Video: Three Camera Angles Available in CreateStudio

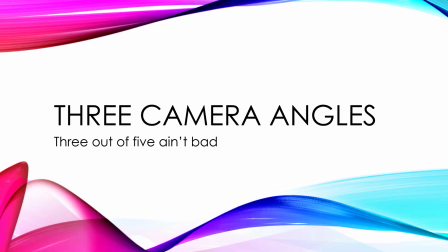In this lecture, I'm going to talk about three camera angles that you can implement in CreateStudio that will convey emotion, either superiority,
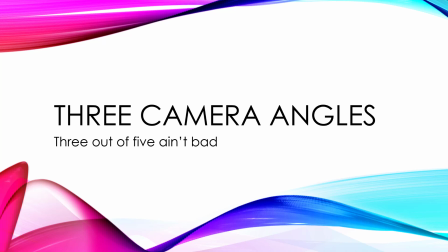inferiority, or neutrality. Unfortunately, there are five camera angles, but there's really only three that we can play with. Left and right don't work so well. So let's take a look at the five camera angles and the three that we can use in CreateStudio.
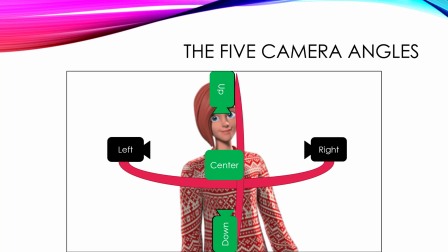So the five camera angles are center, which is most of the time where we shoot our CreateStudio videos, right? And then there's left and right, and there really isn't an ability to go left and right because these aren't true 3D characters.
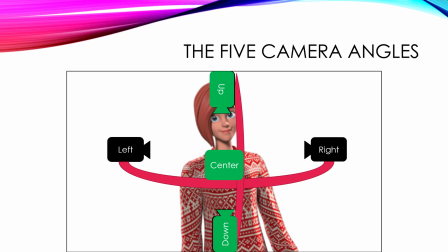But there is up and down, and what you can do is you can simulate that by making the top and the bottom of the character look larger. Let me show you what I'm talking about.
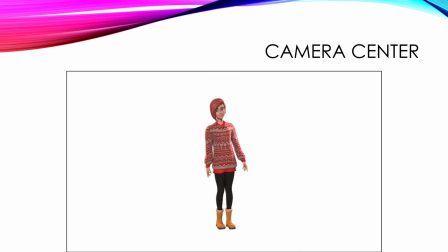Here we have a camera center view of the 3D character Emma. And you can see everything's in proportion and it's a straight on view. This is a neutral camera view. It doesn't really suggest anything as far as emotion.
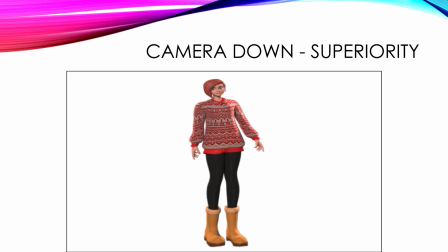Here's a camera down superiority look. So you can see that what's happened is that the top of Emma has gotten smaller and the bottom has gotten larger. This is what happens to a character when you move the camera down.
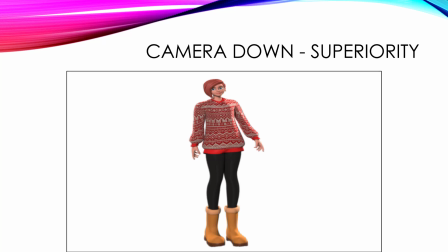And when you're looking up at a character, that conveys superiority.
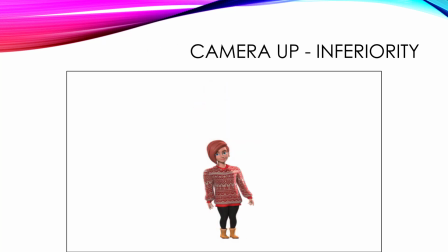Now, the exact opposite is to look down at a character. And you can see, in comparison, Emma looks much more inferior than in the previous shot. So, center shot, neutral.
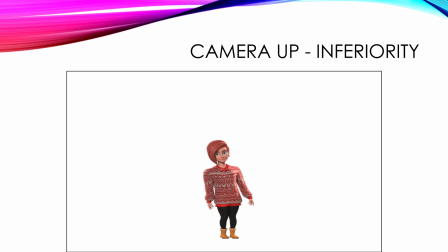Bottom shot, which you can simulate by making the top of the character small and the bottom large, is superiority. And camera up, shooting down, which you're going to simulate by making the top of the character large and the bottom small, is inferiority.
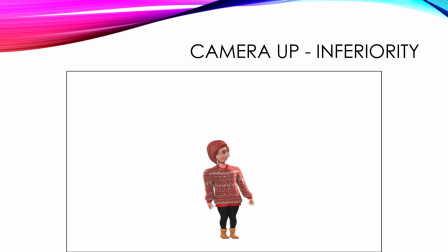Now, what I want to do is I want to jump over to CreateStudio and show you how to implement these effects.
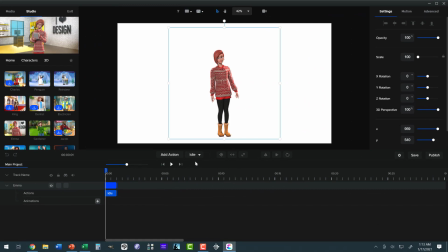So here I am in CreateStudio with the Emma character in an idle action position, and you can see that this is a neutral camera angle. Undoubtedly, this is where we shoot all of our CreateStudio videos, just dead on.
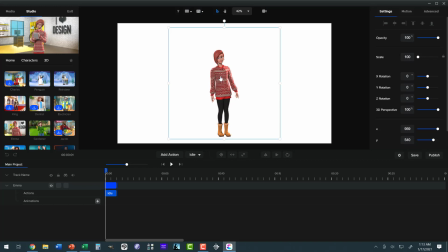But I want to give you an idea of what else you can do. I can change the X rotation here of the character. Let's go for superiority. All I've got to do is change the X rotation to say about negative 70,
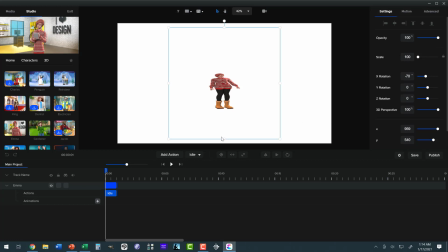and the top of the character becomes small and the bottom large.
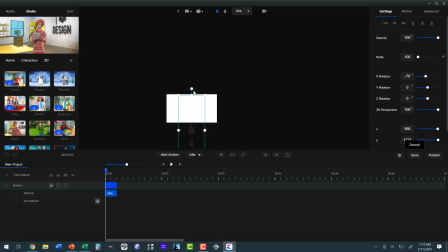Now, if I want this character to fill the screen, which they should because they're a large superior character, I just do something like this. And let's fit to screen.
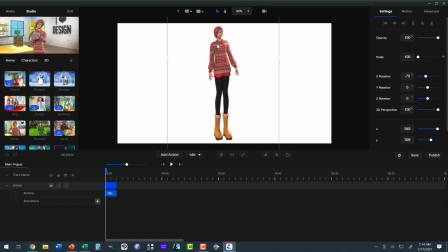Now you can see what we're doing is we're looking up at the character because what's far away here, the head has become small and the feet have become large. The character looks superior. They're looking down at people.
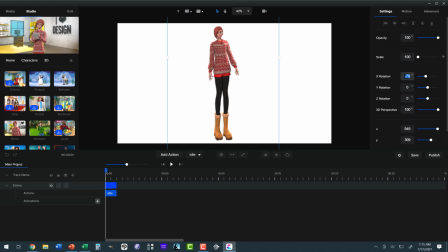Now what happens if I completely flip this to 70 degrees instead of negative 70? Now all of a sudden my characters become inferior because I'm looking down at them. The head has become large and the feet very small.
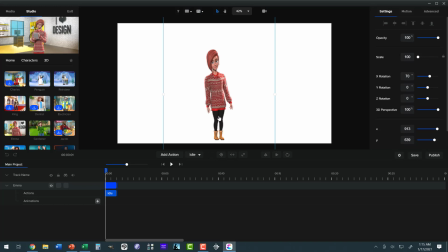So that's your three camera angles. Neutral in the center. Go negative.